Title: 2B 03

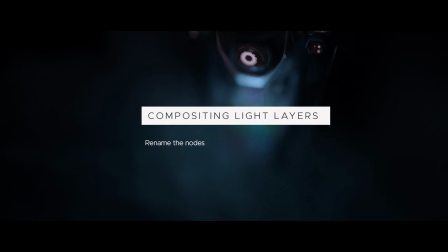3:49 yet another hustle that I'm willingly submit to for the common good is giving descriptive names to all the nodes,
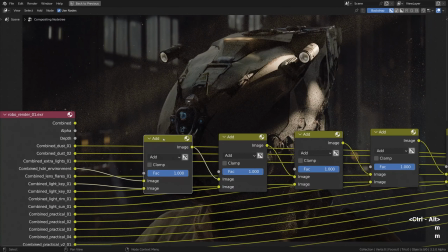3:57 this way we will know what light group is doing what. just thought i would mention. so i'm right clicking on the node, typing in the name and just repeating the process over and over again until it's done.
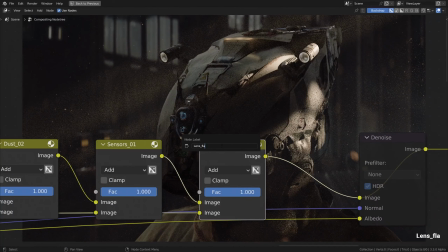4:15 this one is lens flare apparently.
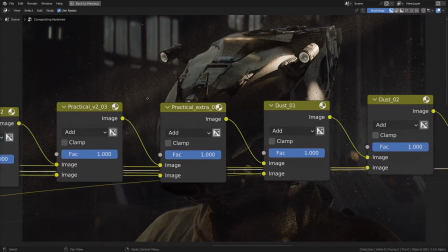4:20 these are our light groups laid out really nicely with the descriptive names.
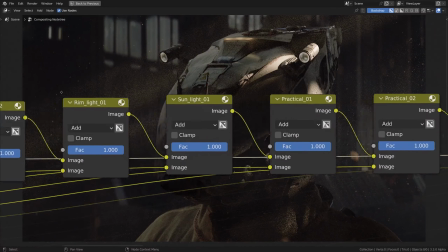4:25 now we are ready to start playing with the light ratios.
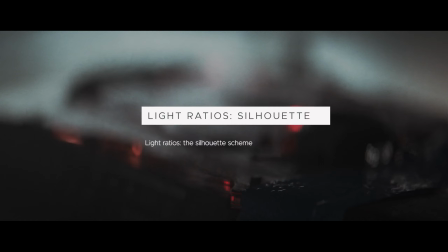4:31 woo, at last we can play with our light groups to relight the composition in some interesting way,
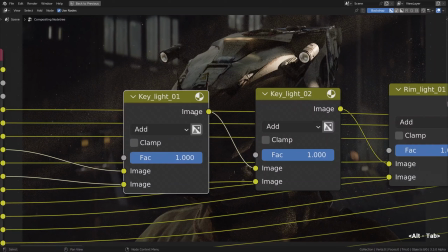4:37 how about turning it into the silhouette lighting setup,
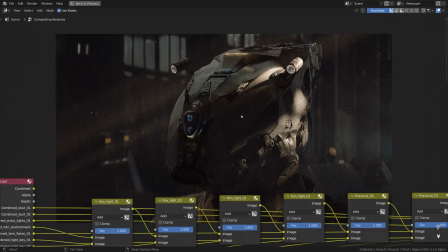4:40 a moody backlighting type of look. i'm resizing the canvas with help of v and alt v shortcuts,
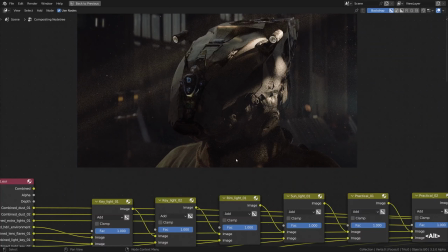4:47 alt and middle mouse button to move it.
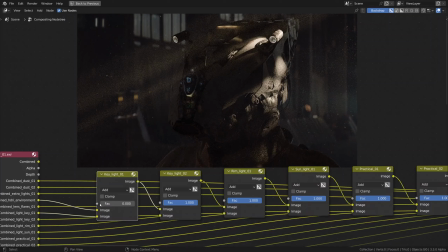4:50 okay so to get the silhouette lighting the key light should be ditched first, boom, gone, the second key as well.
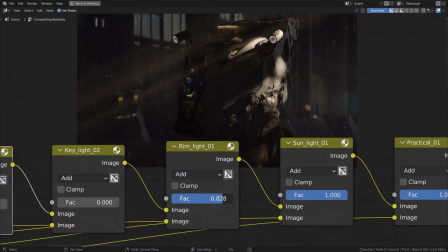5:00 the rim light on the other hand should get the promotion, this is it, i'm gonna type in 5 in there or even 15 and
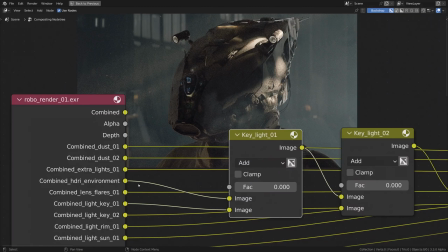5:11 out of a sudden it took a step forward a dramatic moonlight situation. the environment ambience is a bit of a show breaker right now, we should dim it down. as it doesn't have a mix factor, we need to use the exposure node instead to control its contribution.
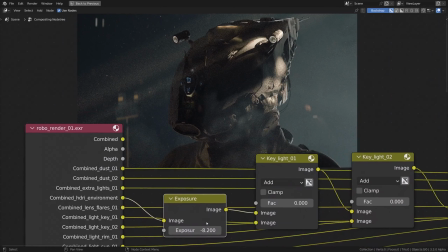5:27 the environment serves as our fill light, so technically we are going full chiaroscuro by negating it. so be it.
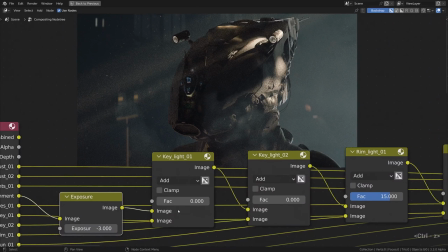5:36 never mind, leaving just a little bit of ambient light, just a touch. i thought we could give our backlighting a more pronounced dramatic shade of blue.
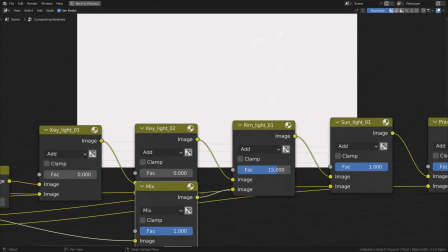5:45 that can be done by interjecting the mix note before the rim light group using the
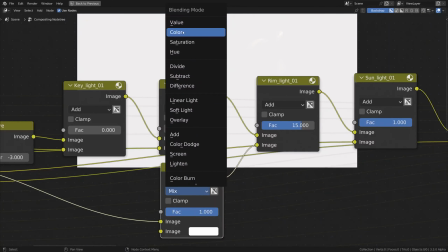5:50 color blending mode and changing the color to fairly saturated cyan or
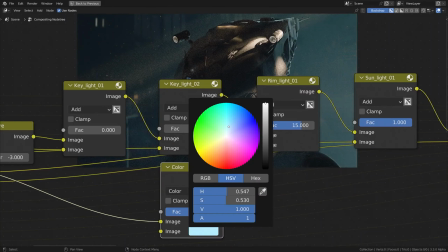5:56 something. how saturated should it be?
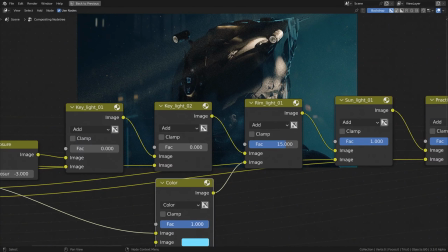5:59 I don't know, I chickened out, you know, to go the full blue. just some not very brave pale cyan.
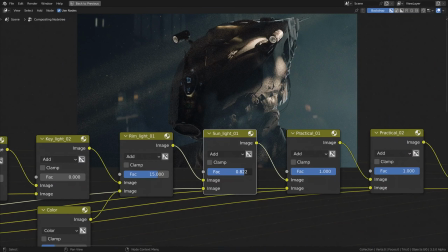6:11 the sunshine should be ditched as well so we can play our moonlight card. what else?
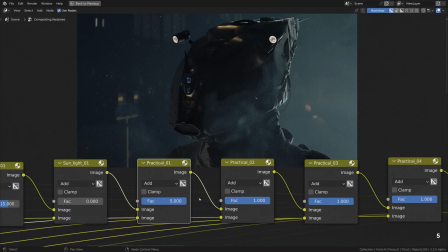6:17 does it make sense to make our practical lights brighter? it would probably make sense to make it brighter in the night setting,
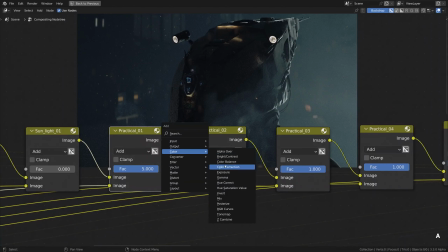6:25 right? i think so. how about some complementary color for it? say a shade of orange to play with warm versus cold contrast.
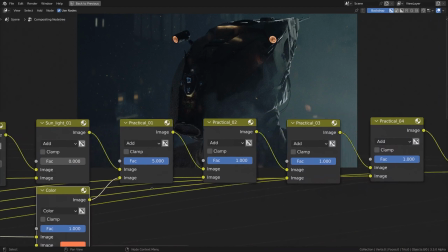6:36 how about that? hmm, solid.
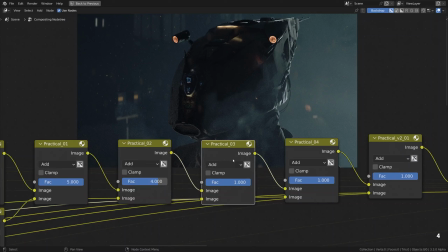6:41 now giving some more exposure to the top practical as well. let's see the background practicals on the right or on the left rather
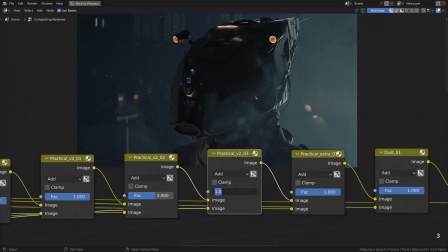6:50 and on the right as well. now thinking about reducing the exposure of the extra practical lights,
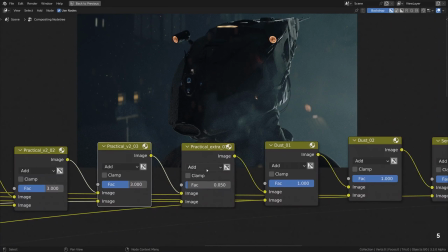6:57 you know, to support the blob of darkness look. okay, as for the dust, we'll just leave it be,
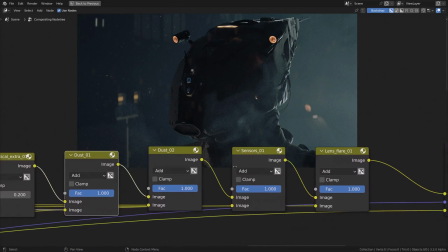7:05 it is okay. the sensor's backlighting could be a stronger focal point of things considered,
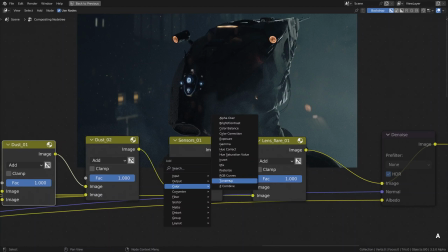7:11 so multiplying its effect by, I don't know, by 25 could be a good idea to do some look depth to play with the color variations now,
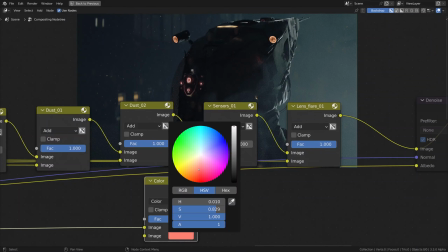7:20 as it's one of the most prominent bright spots in the image right now changing its color will affect the mood big way,
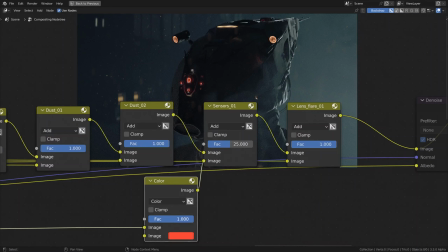7:27 no doubt about it. it is fairly amazing how easy it is to separate the
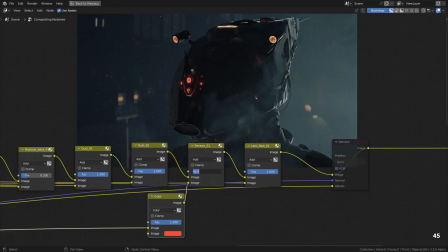7:33 lighting passes for different lights and emissive materials like that with light groups,
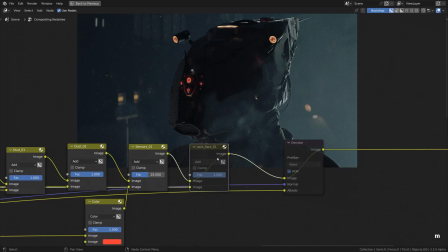7:40 it makes it extremely enjoyable once the tedious part is moved out of the way, the part where we need to prepare our scene in order to play with the light ratios like that.